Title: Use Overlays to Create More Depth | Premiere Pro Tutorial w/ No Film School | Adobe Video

Hey, how's it going? Todd here with No Film School.
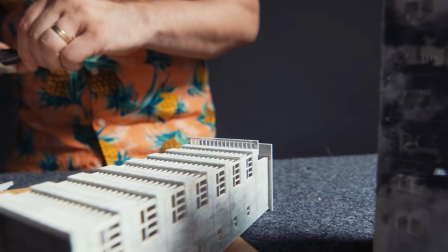And in this video, I'm going to show you how to take these two little plastic buildings and turn them into this dystopian scene.
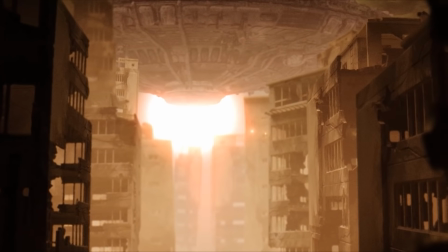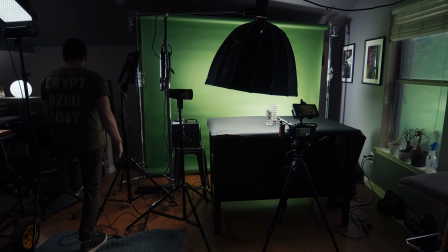So the trick here is to create a dystopian city using only a couple of elements and then put it all together inside of Adobe Premiere.
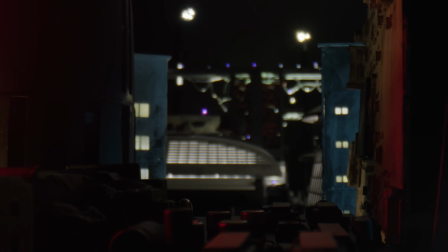And in this video, I'll show you how I did it. So I've been doing some experimenting with creating environments with miniatures and things like that.
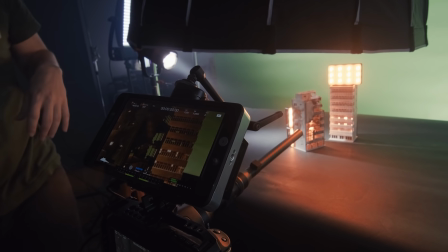And so I bought these two little plastic buildings online for like six bucks a pop and so I thought I'd go ahead and try and do some weird stuff with them.
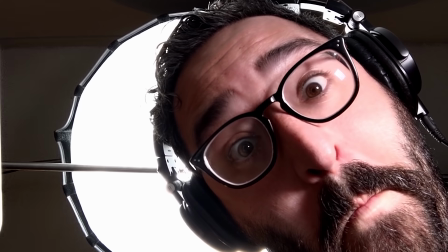So first I called my good friend Mike.
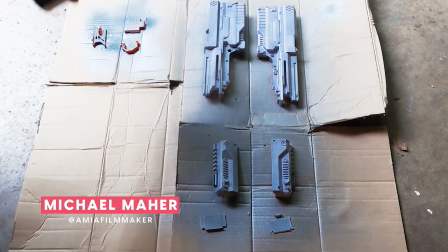He has been doing a lot of experimenting with prop weathering and turning nerf guns into like movie props and
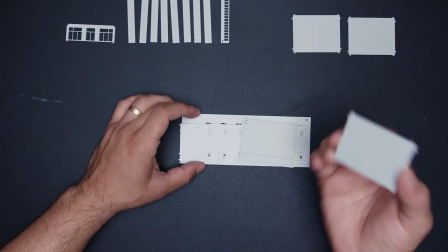things like that and so I thought he could really help me to bring some texture and scale to these buildings.
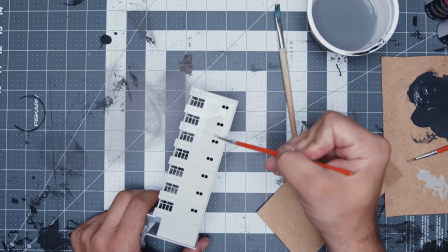So he started by adding some base coats of kind of a grayish paint to the buildings and And then he went back over it with some black detailing
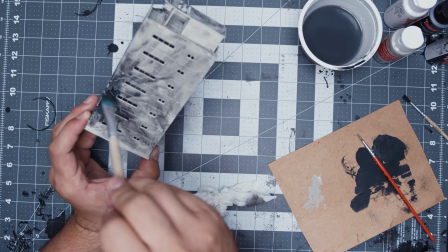to kind of give the buildings some more scale and texture and kind of give it a bombed out dystopian feel.
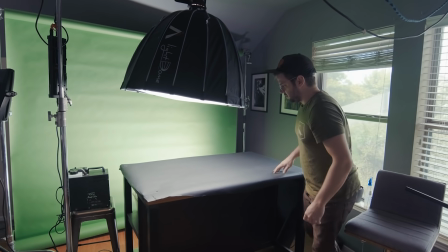And then from there, I just put a green screen behind a table and top lit the buildings with an Aputure 300D.
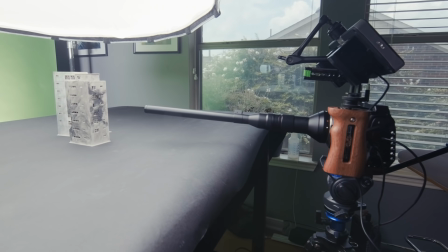And then so I just shot the buildings kind of rotated in various configurations across the entirety of the table.
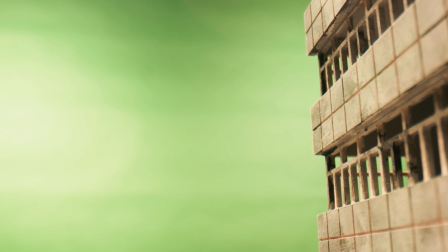That way we could kind of turn each building into multiple buildings and kind of mix and match them in post.
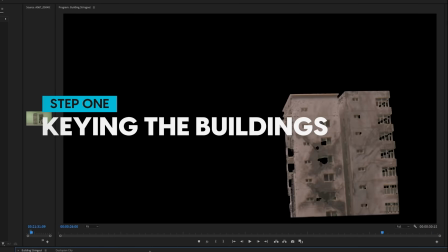Okay, so let's head into Premiere. First off, we're going to cut out each of our individual buildings.
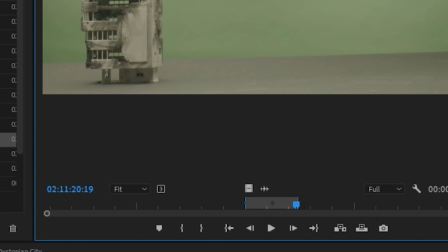To do this, we'll drag a short section of each of them down on the timeline.
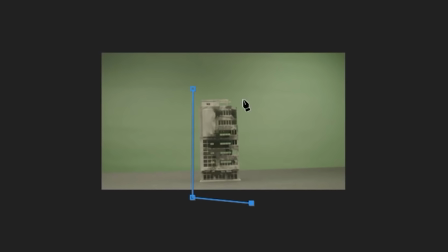Next, I'm going to add a quick garbage mask around each building using the pen tool in the opacity drop down.
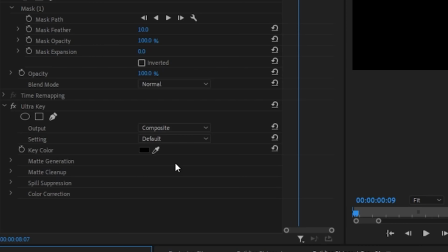Now we'll drop an ultra key effect onto one of the clips and start to dial
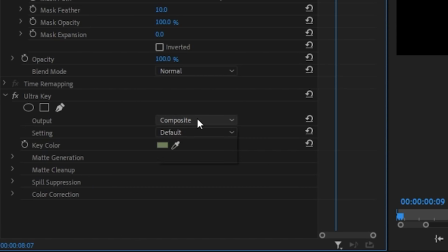in our key settings while looking at the alpha channel so we can see what we're doing.
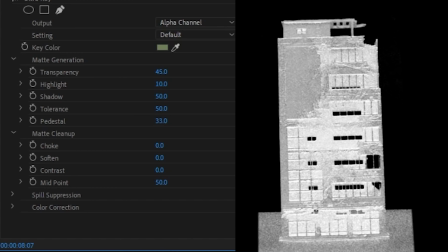Using Using the matte generation and matte cleanup tools, particularly the pedestal, contrast, and midpoint settings, we just make sure the key looks nice and soft with no super harsh edges.
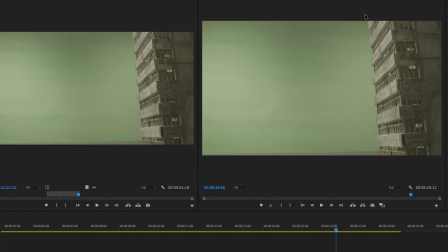Once we've got some good key settings on one of the buildings, let's repeat this process for every single clip of the buildings.
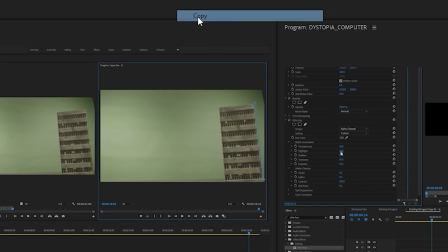To save yourself some time, you can right click on a finished clip and select copy. Then right click your other clips and select paste attributes.
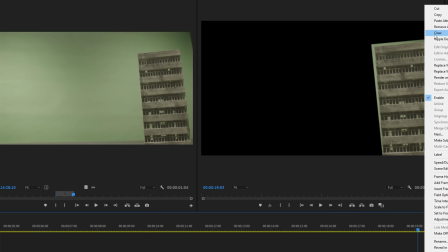This will get you a good starting point on each building a little bit faster.
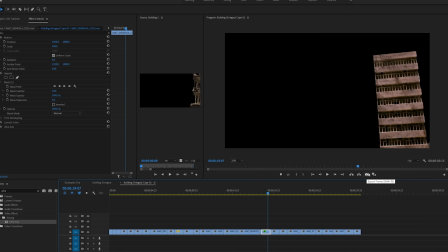Once you have each building keyed, put your playhead over each clip one at a time and click this little camera icon.
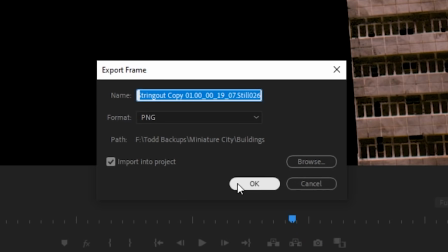This will allow you to save a .png file of each building. Make sure you click import into project for each one. And so here we go, now I've got a bunch of cutout PNGs of these little buildings.
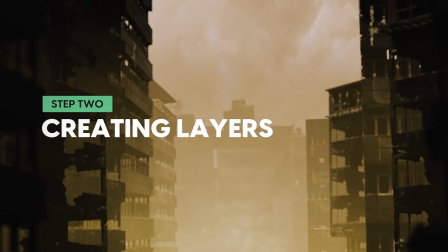It's time for the fun part. First let's get our sky going.
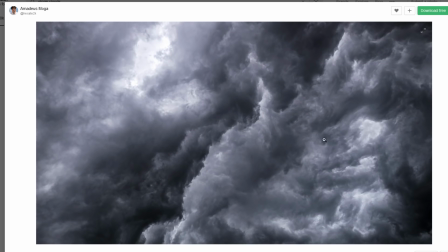For this I grabbed a free image of some angry looking clouds on Unsplash and then I dropped it onto the timeline.
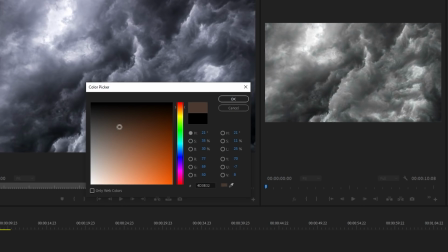Next I used a tint effect to change the colors around until I had something that looked kind of like that orange dystopian sky I was going for.
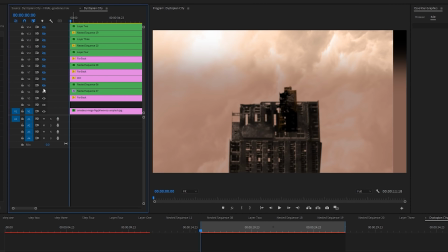Now let's think about building this scene out in layers.
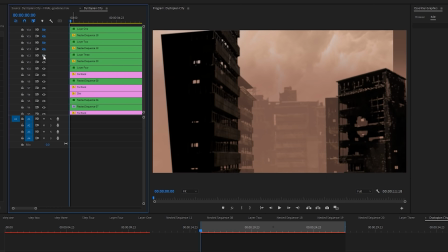We want each level of depth to be on its own layer and Premiere has a great tool for that called nesting which is a
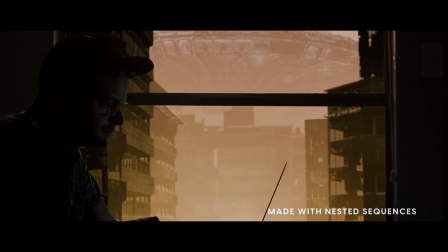whole lot like pre-comps inside of After Effects and there are really a lot of powerful things you can do with nests that you might not be thinking about
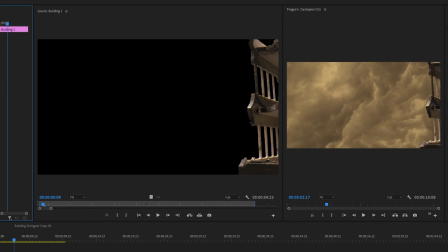let's build our first layer using a couple of the buildings that were shot closer to the camera and with each element we'll drop in
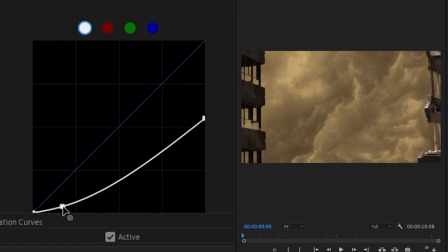a little bit of color correction just to make it sit in the scene the way that you envision it once you have a layer of building set up you
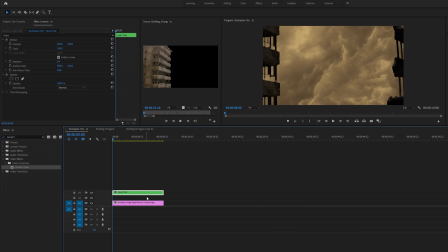can select both of them and then select nest and this will put them together in their own single layer now we'll build out the rest of the scene
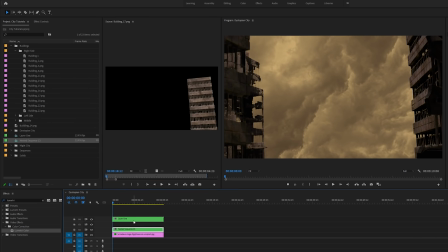using a variety of the buildings and just kind of nudging them into place and feeling it out until you get a nice looking composition.
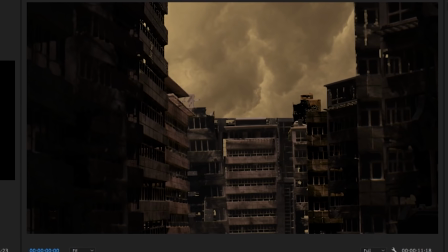Once you have a setup that you like, we need to add some more depth. And the way we'll do this is with some haze and fog.
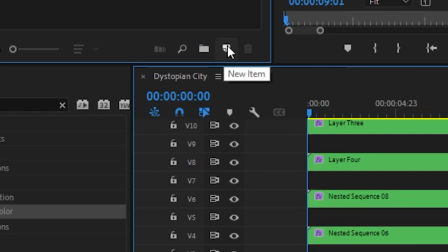So first, let's click on the new item button here and create a color mat.